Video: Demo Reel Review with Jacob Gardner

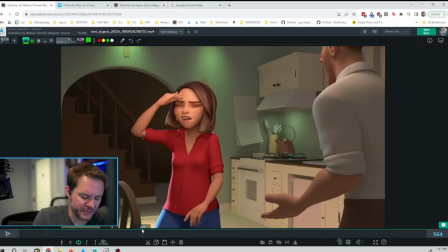756s
It's very hard to show off your acting skills by having a character that is hamming it up and pretending to act and be over the top and fake about it, if that makes sense.
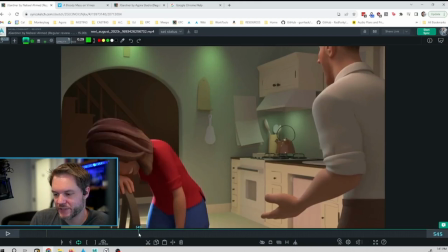770s
In addition to that, the way it's executed, I think, is
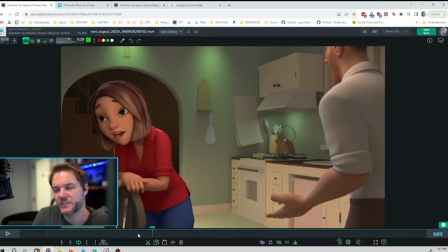775s
on the right track, but there's just this slight disconnect between a lot of pieces. For example, right there, her head, right here, as she comes down, her head
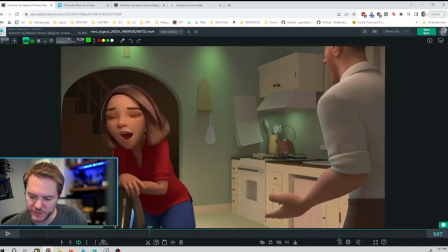790s
feels like it's kind of locked in place right here and rotates from a spot. I'm not drawing on the lip, I'm drawing like in her neck, behind her head. Stuck right there, and then elongates out this way.
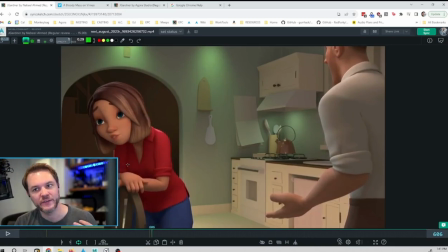805s
And it's close. Like, this is a good idea of having that fleshiness of like squash and stretch on the neck. Definitely I would do that. It's close to feeling organic, but it's one step too far towards being disconnected.
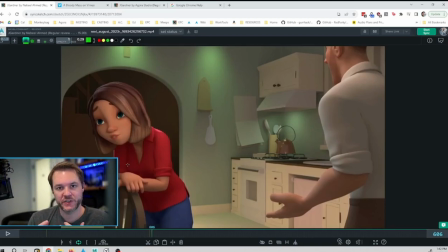822s
And there's not one solution to this, but there's a bunch of things about how that works and the relationship of those pieces. Right now, there's a couple spots in this clip that feel like things are moving independently and too much on their own, and it doesn't feel like the weight affects each other. And so that's one of those cases where it feels like the head gets stuck and then just elongates
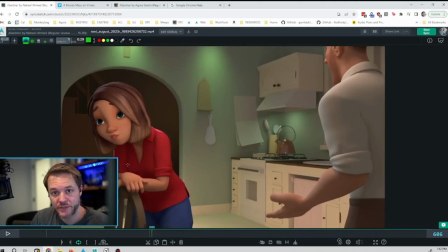842s
without a really clear connection to the chest, for example, or other pieces like that. And so this is one where, because of the acting that's kind of over the top, and because the connectivity isn't quite all there, I would suggest removing this one and replacing it with something new.
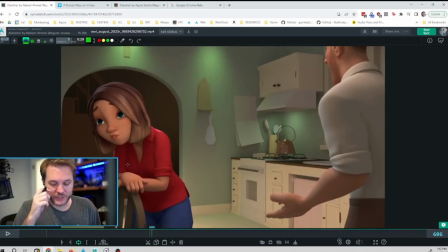859s
Now, I also want to stress that I do think that you're really on the right track for execution here. Like, tracking the arc of the head so that it does stretch the neck, and that you do have a little bit of these arcs and settles on different pieces is on the right track.
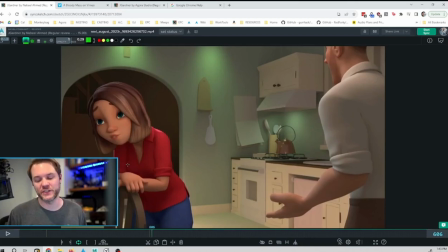877s
It's about the timing of the pieces and how they interact with each other. Let's keep going and see if I find another example.
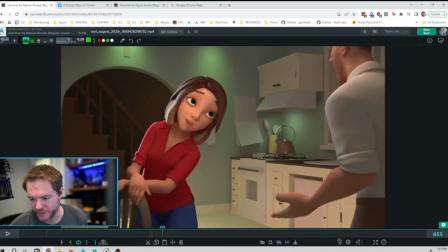885s
Oh, there, right there. That's an even better example.
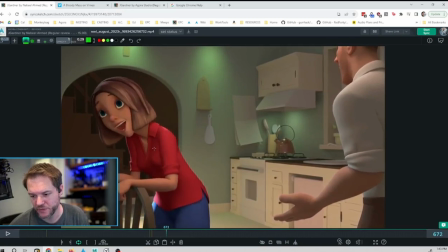888s
Her neck feels really broken with how much her head is going this way and her chest is going this way. But, like, you have a great arc on the head,
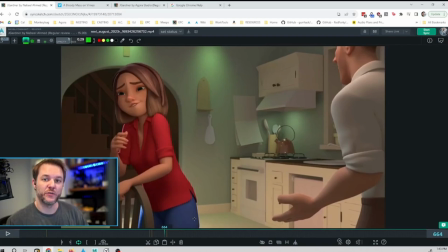900s
and you have a great lead in with the chest, those things are working, and those are things that you should be looking for. But the way the two of them are stacked doesn't work together, if that makes sense.
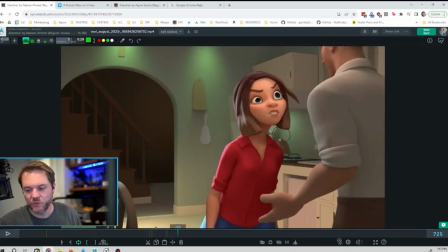912s
So like the execution of this shot with the overlap, follow through, the arcs, the mechanics that you're getting in there feels a lot better than some of the TV stuff we looked at on the other reel.
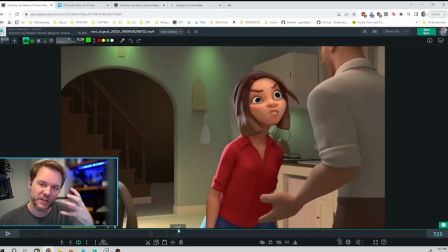927s
So it's on the right track, and I can tell that you can do this stuff. It's just kind of honing it in and finding the way that the pieces relate to each other.
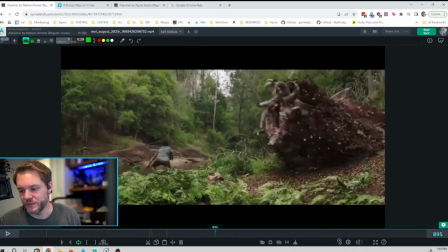935s
When we get to, this one seems cool.
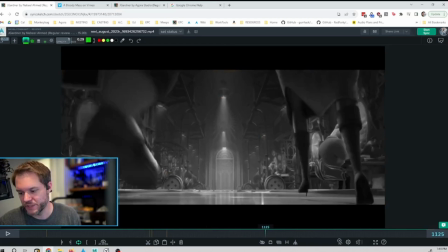938s
When we get to, that's kind of more examples as I talked about from the first shot, the fleshiness of the face.
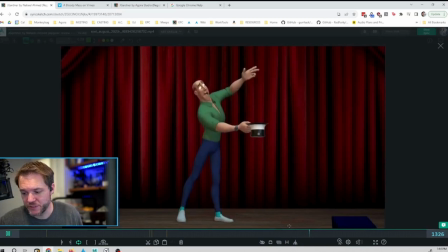946s
This one, I want to talk about this one. This one feels good. This is strong. It is very cartoony, and it is very, like, very big and broad with the acting choices and the performance choices, but it's executed really well.
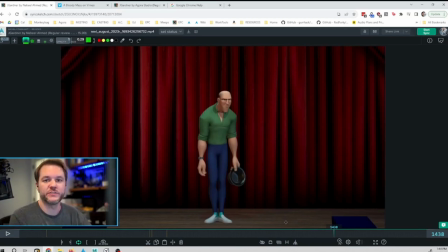960s
And I think that you are doing a really good job of finding those arcs and the mechanics and getting the polish in there in a way that isn't shown off in the TV reel. This one's very successful. Keep this one on there. But also do some shot work that is more grounded
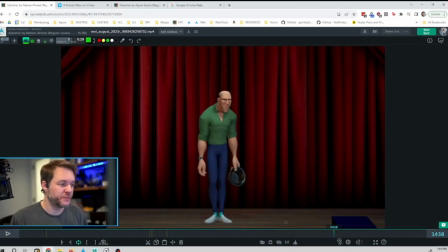979s
and genuine, especially for the places you listed that you want to apply to. You want the genuine, believable acting, the tender moments kind of thing. Or even, doesn't have to be like just 20 seconds of a character thinking and saying like 2 words or something.
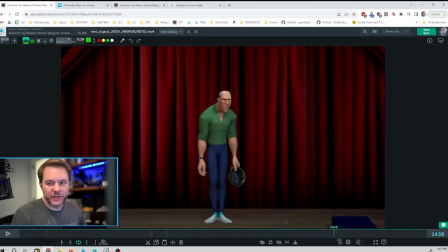994s
You can have more of a, like showing off your mechanics while also showing off your acting. So they could be doing something.